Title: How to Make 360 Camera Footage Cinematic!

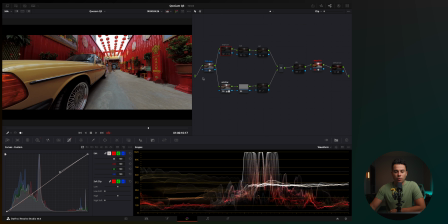[20:20]
Anyway, in here, I adjusted the exposure because when you transform the footage from Rec.709 to DaVinci Watt Gamut, it usually reduces the exposure. So just bumped it up a little bit.
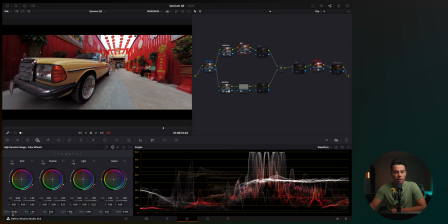[20:31]
then I slightly tweaked the white balance just a little bit I think I reduced the temperature to minus 100 in here and also added some tint this is before and after it's barely noticeable to be honest because I nailed the white balance in camera which is why I recommend using manual settings then
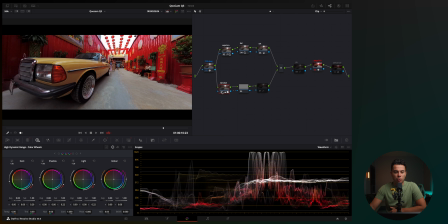[20:47]
I added some saturation then I added this window to make the exposure on the car a bit better and I used a magic mask to do it as you can see it's basically tracking the car in here this is the before and after just a minor difference but it's really adding to making
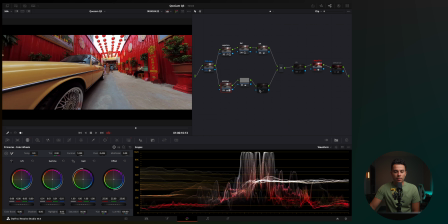[21:04]
the car pop from the background and here i added a hsl curve just to reduce the saturation from the red colors as you can see makes
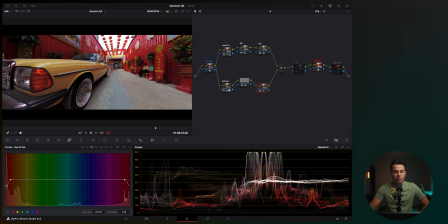[21:13]
the reds a bit more natural looking so here's the saturation i just reduced the saturation in the reds and also i reduced the saturation in the darkest
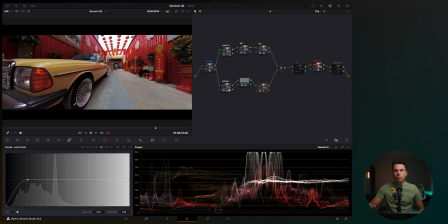[21:21]
parts of the frame just to make the footage look a bit more balanced if you will and here finally i added this lift adjustment zoom in here
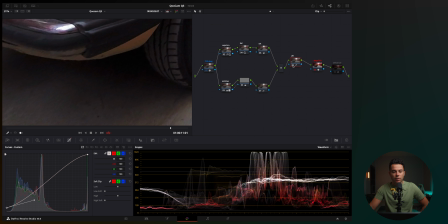[21:30]
this is the before and after as you can see it looks a bit more smooth a bit more foggy if you will i kind of like
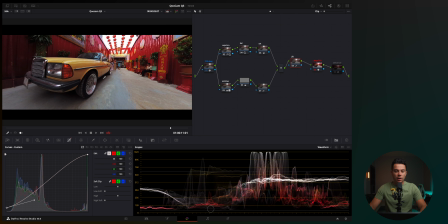[21:39]
it if you don't you don't have to do it but that's what i like to do okay and finally i added my favorite plugin the hunter which basically i used as a lot and it added a film emulation on top of this footage i used the kodak supra 100 with some minor adjustments
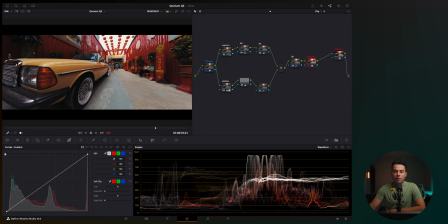[21:54]
in here. And basically it's all added after the color space transforms because it's meant to be used in the Rec.709 color space. This is before and after, before and after. And here is how the clip looks like.
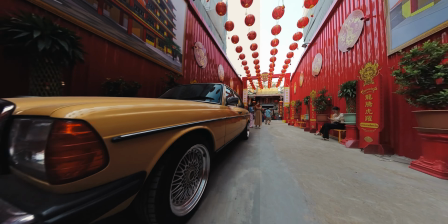All right, I guess this is it for today. I hope you find this video to be informative and useful. If you have any questions, comments and whatnot, let me know down below. Thank you Kando for sponsoring this video. And I guess I'll see you again soon. Peace.